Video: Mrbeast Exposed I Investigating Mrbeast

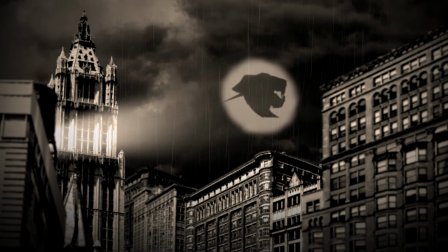0:00 In the hidden depths of YouTube, one creator has cracked the code to keep millions glued to their screens.
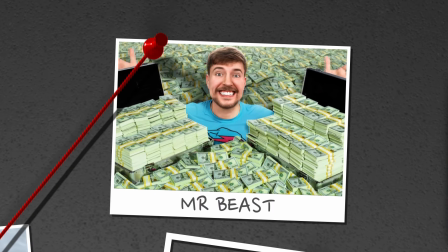0:06 His name is Mrbeast.
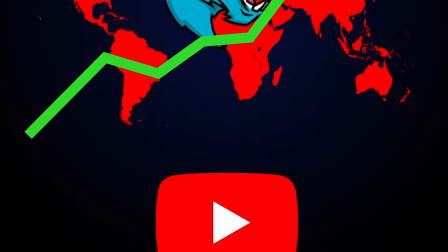0:09 Today, we are going to expose the dark secrets Mrbeast uses to go viral on YouTube.
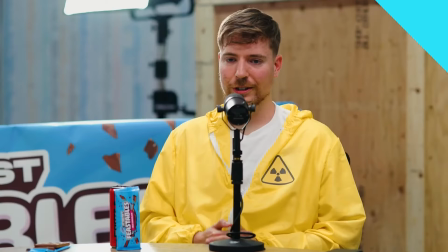0:17 Okay, enough with the superhero theatrics. Let's talk about what really makes Mrbeast a YouTube genius.
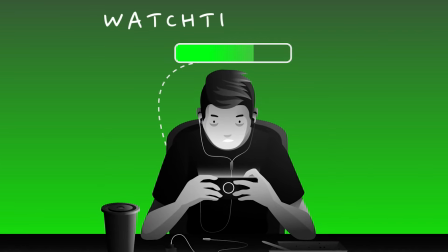0:23 After studying Mrbeast's videos, I've collected various watch time secrets that Mrbeast uses to get high audience retention.
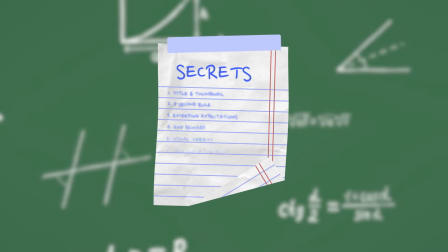0:31 And remember, the last tip is my favorite, so don't miss it. Starting with the first secret, which is about the title and thumbnail.
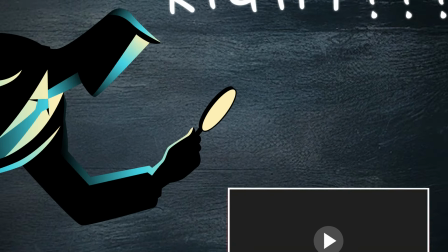0:41 Now, you might be confused because watch time and audience retention all depend on the video, right?
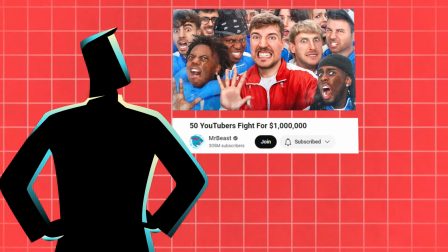0:46 So, how did the title and thumbnail come into play? Well, let me tell you the secret.
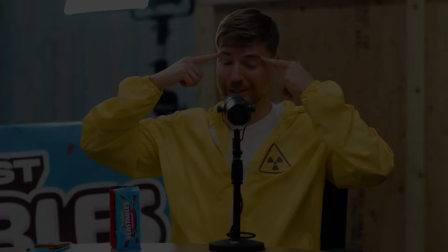0:50 Most top creators like Mrbeast decide the title and thumbnail of a video before even making the video, and you should do the same.
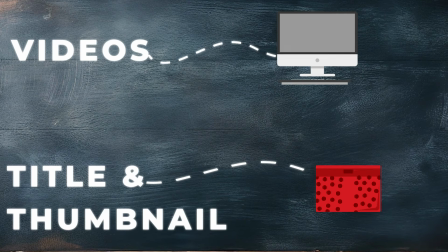0:58 Now you may ask why. The simple answer is that videos are the product, whereas the title and thumbnail are the packaging.
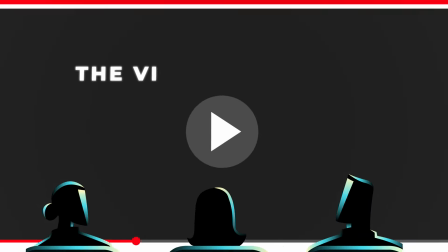1:06 To understand this, we need to think about the viewer's journey.
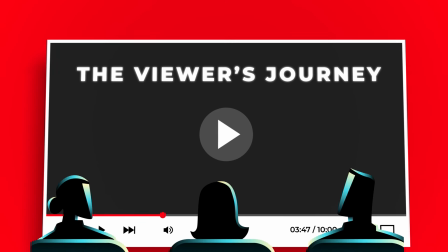1:09 No matter where the viewer gets exposed to the title or the thumbnail of your video, the purpose of these two elements remains the same, which is to make a promise.
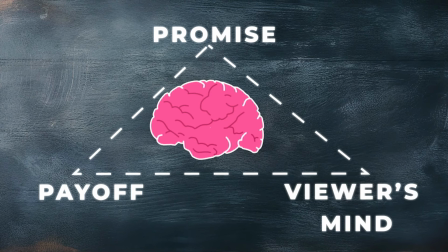1:17 And that promise sets an expected payoff in the minds of the viewers. From a good thumbnail, we get a clear idea of what the viewers will expect from the video.
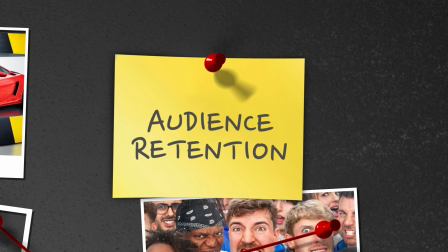1:25 Which brings me to the next secret to hack audience retention and get more watch time.
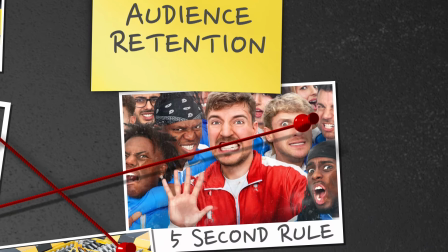1:30 The 5-second rule. Your title and thumbnail set expectations, and at the very beginning of the video, to minimize drop-off, you want to assure them that those expectations are being met.
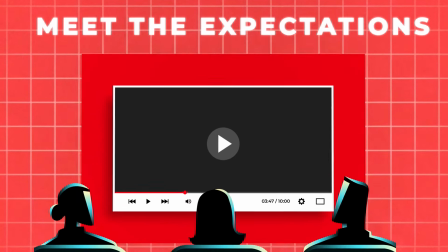1:40 Mrbeast is very clear that in the first 5 seconds of a video, you need to meet the expectations of your viewer.
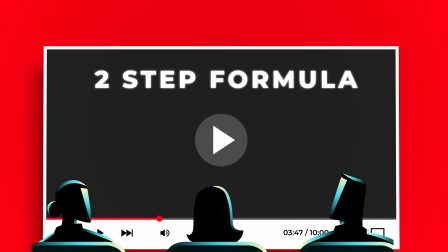1:46 And to do that, he applies a 2-step formula to the very beginning of every one of his videos.
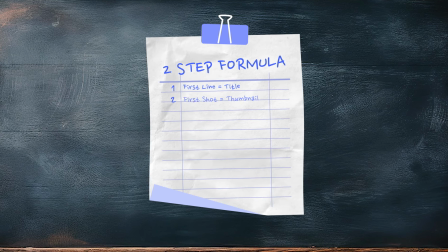1:51 First, his first sentence matches his title, and second, his first shot matches his thumbnail.
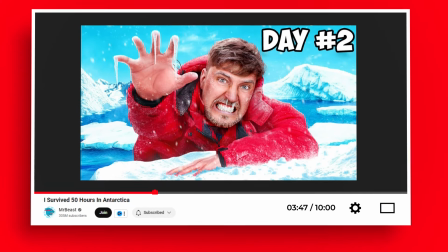1:58 Let's take a look at an example. Check out the title and thumbnail for this video. Now let's look at the first 5 seconds.
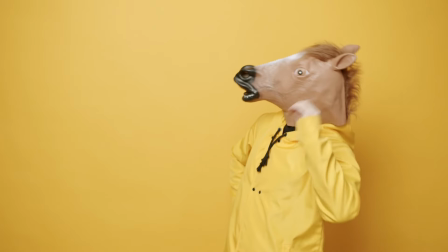2:05 We just landed in Antarctica and we're gonna survive the next 50 hours here.
Did you catch it? The very first shot closely resembles the thumbnail.
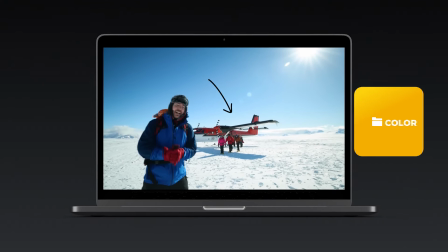2:12 You can see snowy mountains, a blue sky, a close-up of Mrbeast, and the primary colors are red, white, and blue.
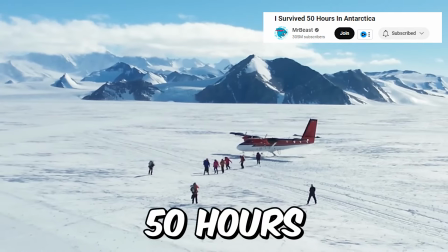2:19 In Mrbeast's first sentence, very closely matches his title.
We just landed in Antarctica and we're gonna survive the next 50 hours here.
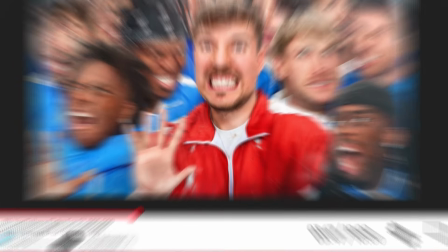2:27 Let's take a look at another example.
I've gathered 50 of the biggest YouTubers on the planet.
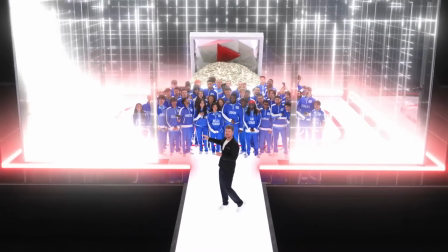2:34 And whichever one lasts the longest in this cube wins that $1 million for their subscriber.
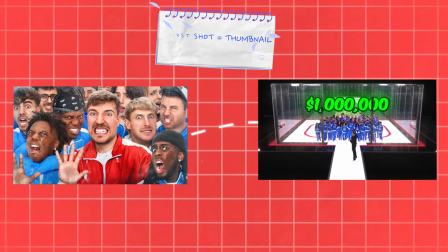2:38 The first shot matches with the thumbnail and the next shot with all 50 YouTubers standing in a cube for $1 million.
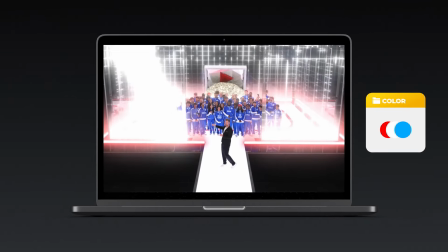2:44 And the first sentence matches the title. Even here, the color palette is the same.
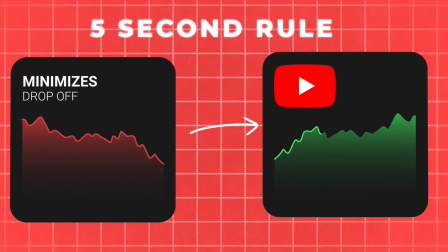2:50 By using the 5-second rule, Mrbeast minimizes drop-off from the very get-go.
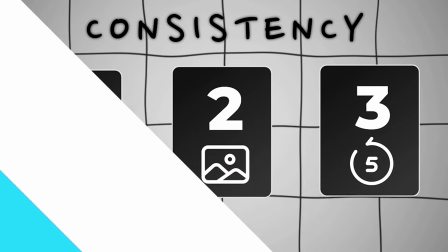2:55 If you keep consistency across these 3 elements, you'll have set the right expected payoff in the minds of the viewers.
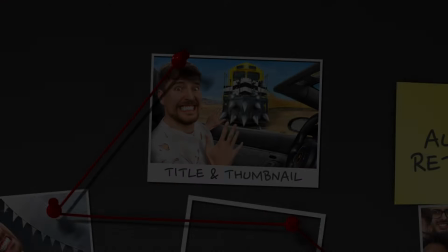3:02 But to get more retention, you'll have to use the next secret. And that is exceeding the expectation.
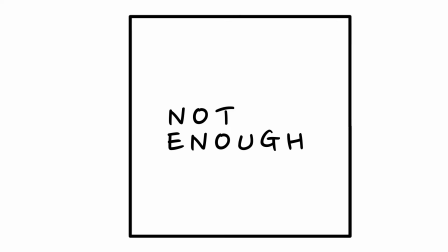3:08 Matching the expectation set by the title and thumbnail isn't enough. To achieve high retention, Mrbeast goes above and beyond those expectations.
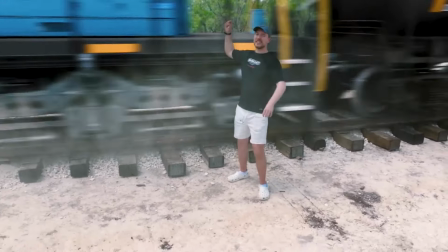3:17 How does he do that? It's actually really simple. He puts in extra efforts to exceed the expectations of the audience.
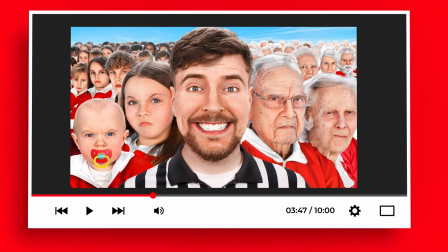3:23 You'll see this in the first 20 seconds of this video.
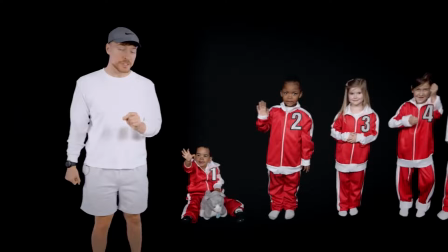3:27 Behind me are 100 people, and they range from the age 1 all the way through age 100.
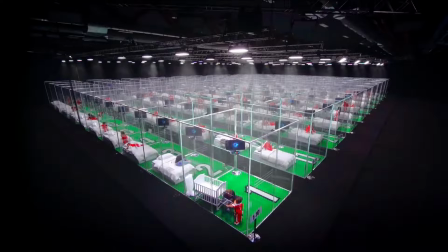3:32 And I've trapped each of them in their very own glass cube. The last one to leave their cube is going to win $500,000.
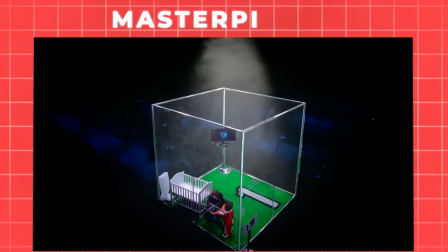3:39 Now closely look at this shot, it's a masterpiece.
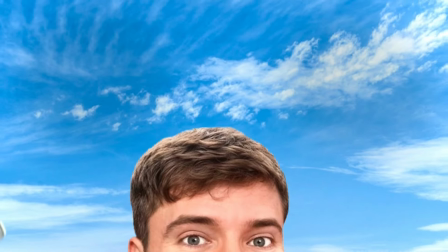3:42 In one glance, instantly you get the sense that an immense amount of time, effort, and money has gone into the making of this video.
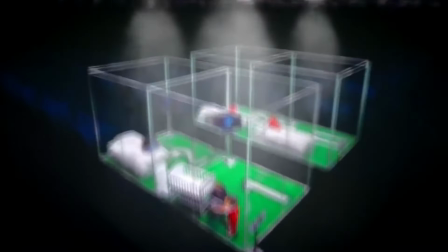3:48 But just a few seconds later, Mrbeast heightens this effect, showing the full magnitude of all the hard work that went into the video.
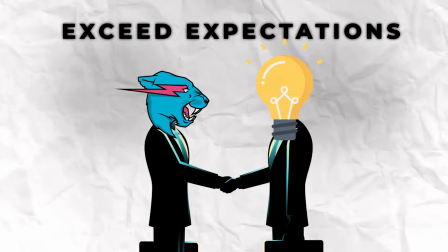3:56 It's going to win $500,000.
This is how Mrbeast not only meets the expectation that 100 people will fight for 500k,
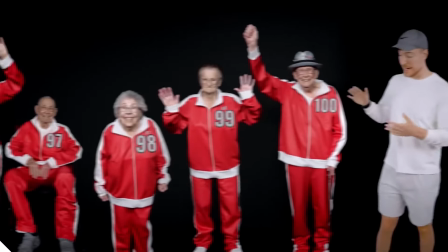4:03 but exceeds that expectation by showing how much work was put into this idea. Now, I know what you're probably thinking.